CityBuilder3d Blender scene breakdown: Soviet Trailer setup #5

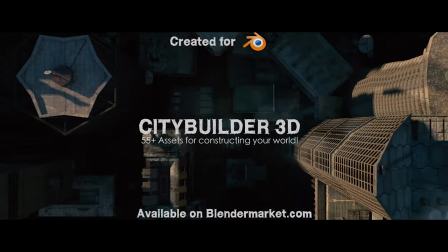What's up guys, it's Brad from Ladder Critique here.
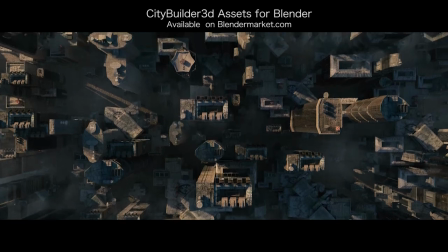In this video, I'll be going through the fifth of the new city shot renders that we used in our City Builder 3D asset-based add-on trailer for Blender.
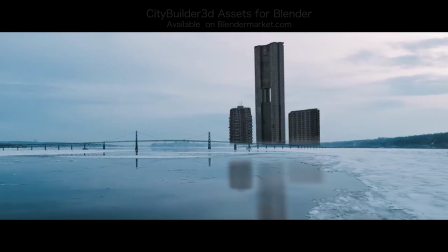These new shots that we added to the trailer were all created with the new Soviet assets that we've added to City Builder, modeled and textured by Hubert Knoblau.
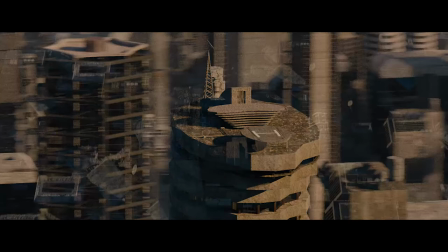These video breakdowns should show how you can create some pretty awesome city flyover shots fairly quickly inside of Blender.
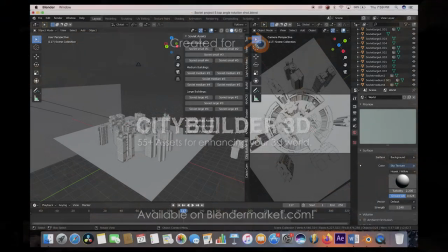Anyways guys, let's get started. Here we are inside of Blender, and this is our fifth project file here.
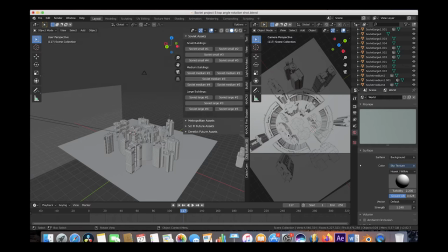As you can see on the right side, we just have our camera view here and on the left side is our general scene setup.
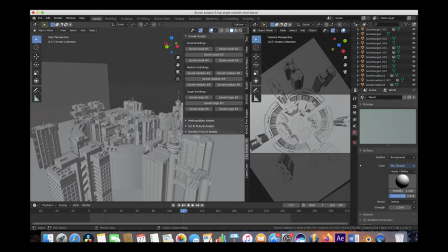On the left side, you can see that we have a variety of our new Soviet assets kind of just placed in strategic places on our ground plane here. We've used a few of the medium-sized assets as well as all of the large assets as well to create this kind of
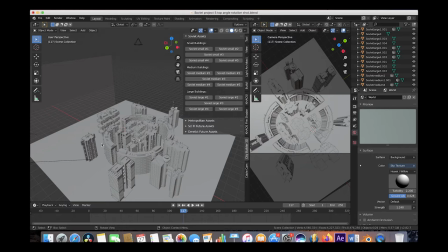city square with some buildings inside of it here and to create kind of a cinematic overhead shot. And as you can see here when we play through the timeline on the right side, you can see kind of what we've done to the camera We've just animated it rotating around on the z-axis
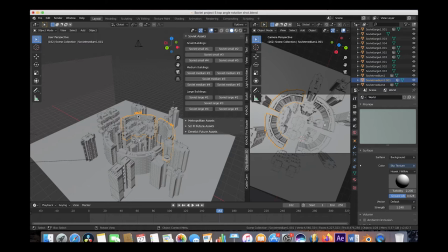Kind of centered on the city square here This circular asset in particular is super cool because you can combine it together to create kind of a circular square look And you can use it to kind of create some walls and barriers in your scene in addition to the other Soviet assets And it's definitely a pretty cool one to play around with for your scene setups Anyways,
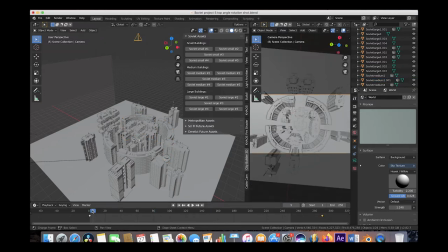we've just rotated this camera on the z-axis and as you can see here in addition to the rotation of the camera It's also pushing in on the z-axis as well to create kind of a Tracking in effect as well,
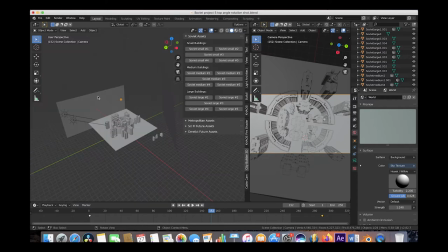which I thought created kind of an interesting shot for this specific set of assets here letting our scene We have two suns side lighting our buildings
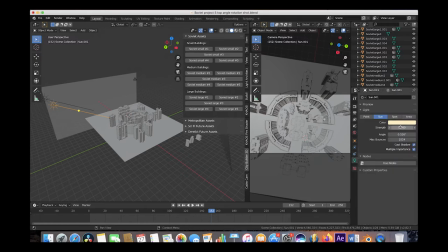as you can see here if we go to the lighting tab We've increased the strength of these suns to 2.5 and then we've warmed up the color to create a yellow sunlight feel and add some shape and specularity to the assets themselves.
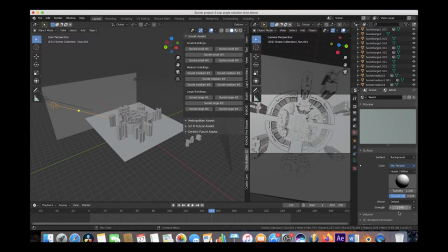Under the world properties, we've also added a basic sky to the scene and we've increased the strength of the sky as well to create the ambient lighting within our world. And we've also used two different sky textures and pictures of cities on emission planes to
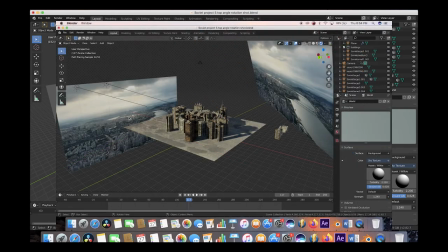kind of create specularity and reflections on our city assets as if they were in the real world.
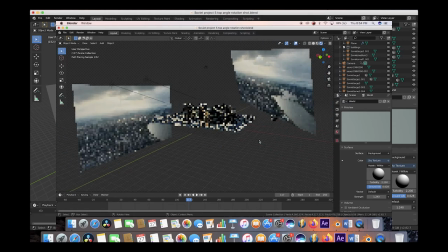And again, you can also use an HDRI for this purpose, but sometimes it's nice to use emission planes with real textures so that you can kind of place them exactly where you want them to create some more realistic lighting sources and environments for your city assets.
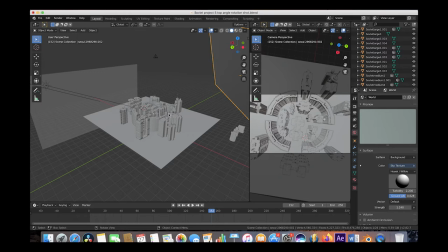And essentially that's our scene setup here like a lot of our other shots in the trailer for our ground plane. In addition to recreating the ground of our scene as an asphalt material, we've also created a particle system with 3200 particles distributing three
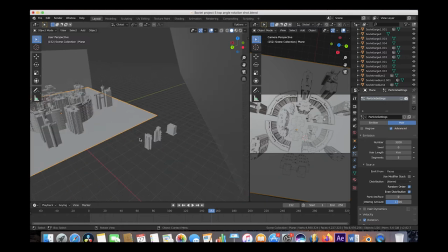of our other city assets here on the particle system across the base layer of the city.
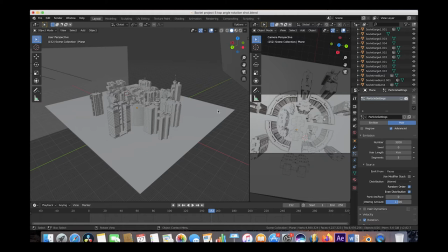So again what we're doing here is we're just placing the bigger assets more specifically, and then when we turn on the particle settings that distribute the smaller assets, as you can see, it kind of fills in the gaps and creates that larger city feel for the final result.
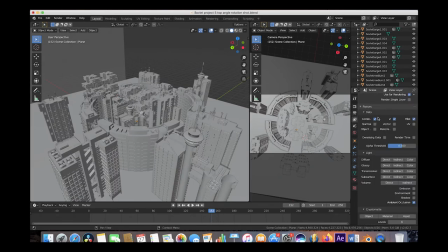Just like a lot of the other shots we created in our trailer, we've chosen to emit both a combined beauty pass as well as a mist pass from Blender for our compositing process. And again, to export any pass that you want from Blender to any compositor of your choice, you would just check the data that you want exported,
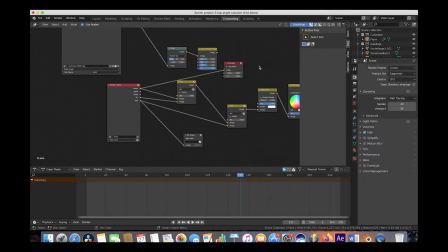and then under the compositing tab here you would just export your beauty pass to your composite and then whatever other passes you want in our case the mist pass we've exported to another folder of our choice we've rendered out this specific shot at 40 samples 1080p resolution again using our openexr file format with an alpha channel for pretty good detail and dynamic range all right guys we are inside of after effects and this is our final composite here and
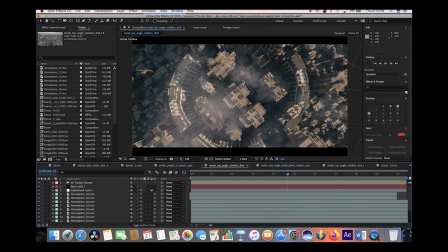as you can see here we've added a variety of mist and atmospheres as well as our mist pass to add that level of depth and create a little bit more of an interesting composite.
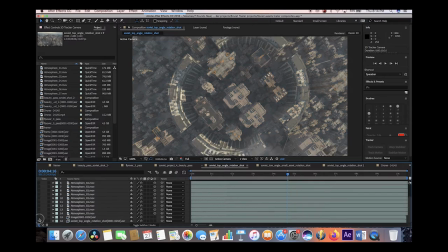Anyways, let's go through the composite layer by layer. All right, so the first pass that we added was of course our basic beauty pass. After adding our beauty pass, we've added the mist pass on top of it and that's just adding that procedural mist that gets thicker the further away certain objects are away from the camera.
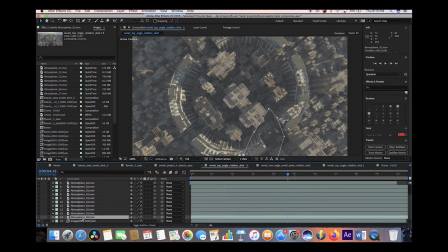After adding that mist pass, then we've just added a whole bunch of live action atmospheres to blend our environment into the real world a little bit better.